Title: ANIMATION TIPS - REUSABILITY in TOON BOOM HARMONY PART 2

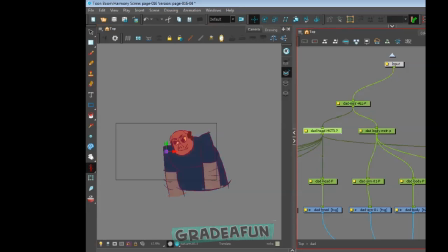And from just an organizing standpoint, it becomes hard to track. But I did want to put one for the master for the body as a whole, a master for the head, a master for the body, and then independent nodes for the different parts of,
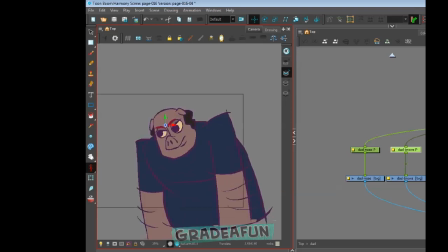the nose, the head, the face, the brows, blah, blah, blah. With the idea that I might decide to do some animation for it. Again, maybe not.
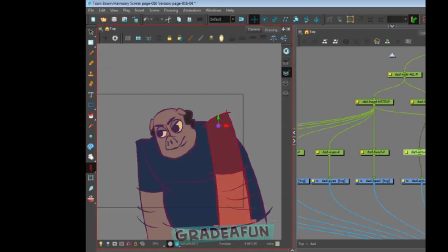But you always want to assume that I might want to animate that. I just might want to animate that.
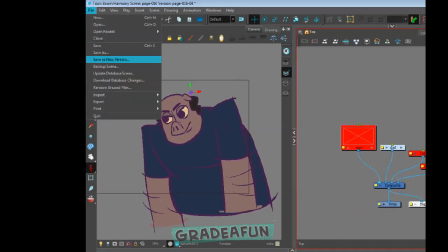And you don't really lose anything. Like if you don't animate it, it's not the end of the world.
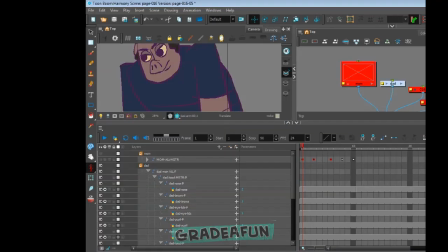Important save often. I'm sure I say that in every video. Like, you Control S, your arm, your hand should touch the keyboard with Control S. Like,
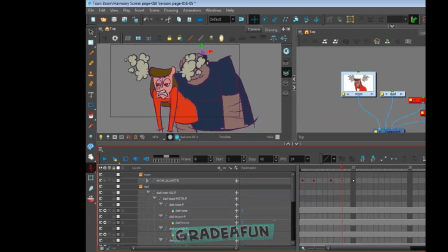you should be able to rock your arm back and forth to be able to do that, so that you save often and avoid the doom of, if for whatever reason your computer crashes. Sometimes you got too many things open, blah blah blah. All right, so I want to see both the mom and the dad at the same time,
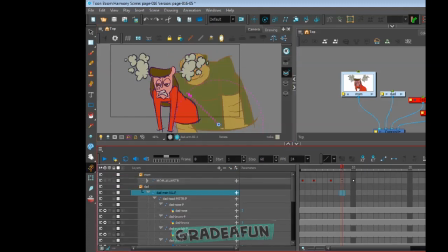so I just turned on the layers for the mom so that I could see them at the same time, just so I can offset both the animation and the steam for when it billows out of the ears of the characters, that it doesn't happen at exactly the same time. Booyah. Boom. Boom. Boom.
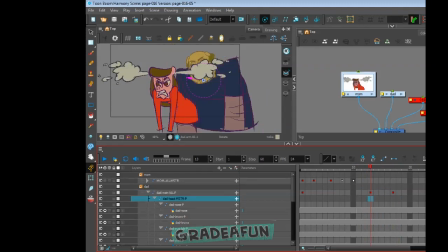And then I want to offset the animation a little bit too, so that they don't both blow their top at the same time. Which I still haven't completely decided on how I want to execute this.
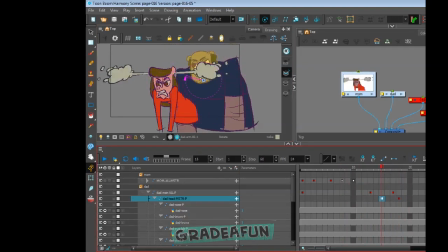If I want to execute them separately, meaning that I'm going to export them as separate pieces and then import them into another tool to be able to then, export them as sprites by themselves,
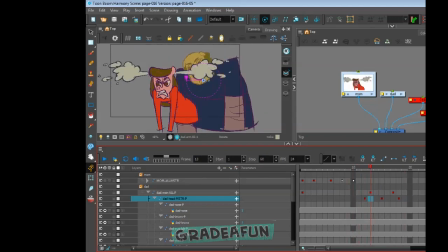so that if you click on them, then trigger them independently, or if you just click in the region, that they both will, set off an animation. That I haven't decided on. More than likely, I'll probably do them separately, independently, because if you're clicking on things,
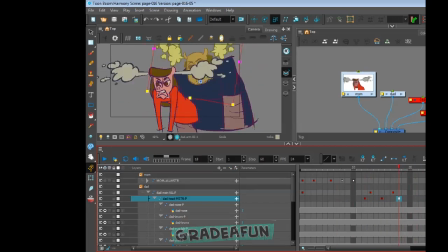you want to be able to click on lots of things or touch lots of things, so that it's not a touch it once and then they all trigger at the same time. So maybe offsetting this animation is not the most important thing in the world, but I mean, it's like it takes you seconds.
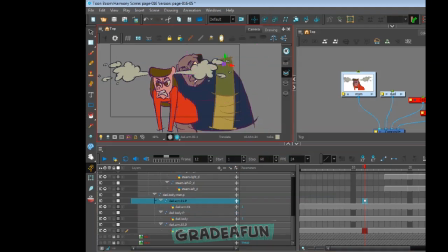And then if I decide to change my mind, I'll just collapse the whole hierarchy, just select the keys and shift them back over. No problem. So
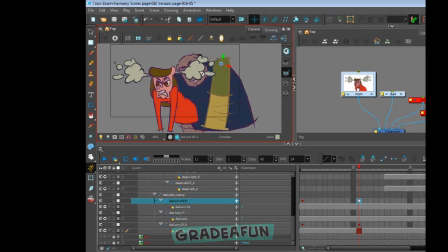it's just some simple advanced animation tools across the top here, moving, rotating some things around. I wanted to pull the shoulders in like I did with the mom, because if you get upset, sometimes your body compresses inward.
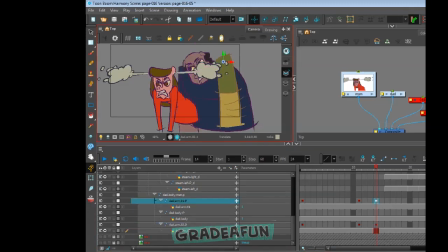When you're just really angry, like you tuck your neck in, bring your shoulders in when you're like really kind of tense. So that's kind of the goal here, is to add that extra bit of shoulder sort of tension, angry thing,
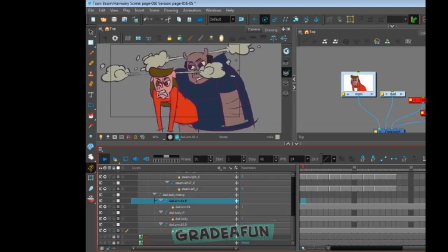and rock the arms a little bit, pull the head down into the body a little bit more, pull the shoulders up a little bit higher, and make this thing billow out of the head.
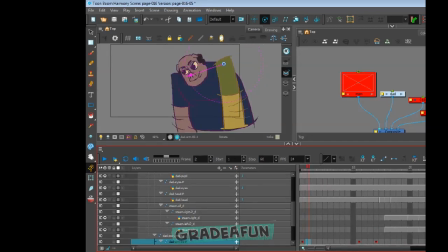Easy. And again, like, this workflow makes it to where if you decide to change your mind about something, it's fairly quick and easy to just change the keyframe, move some stuff around. And then in this case, because I had decided that, I don't want the eyes
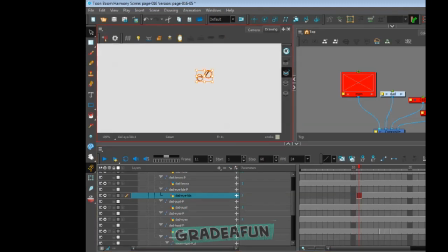to be static to where they only have one expression, like it's just furrow eyelids and that's it. So I decided, let me go in there and do some more drawing substitutions to add some different expressions for the eyes.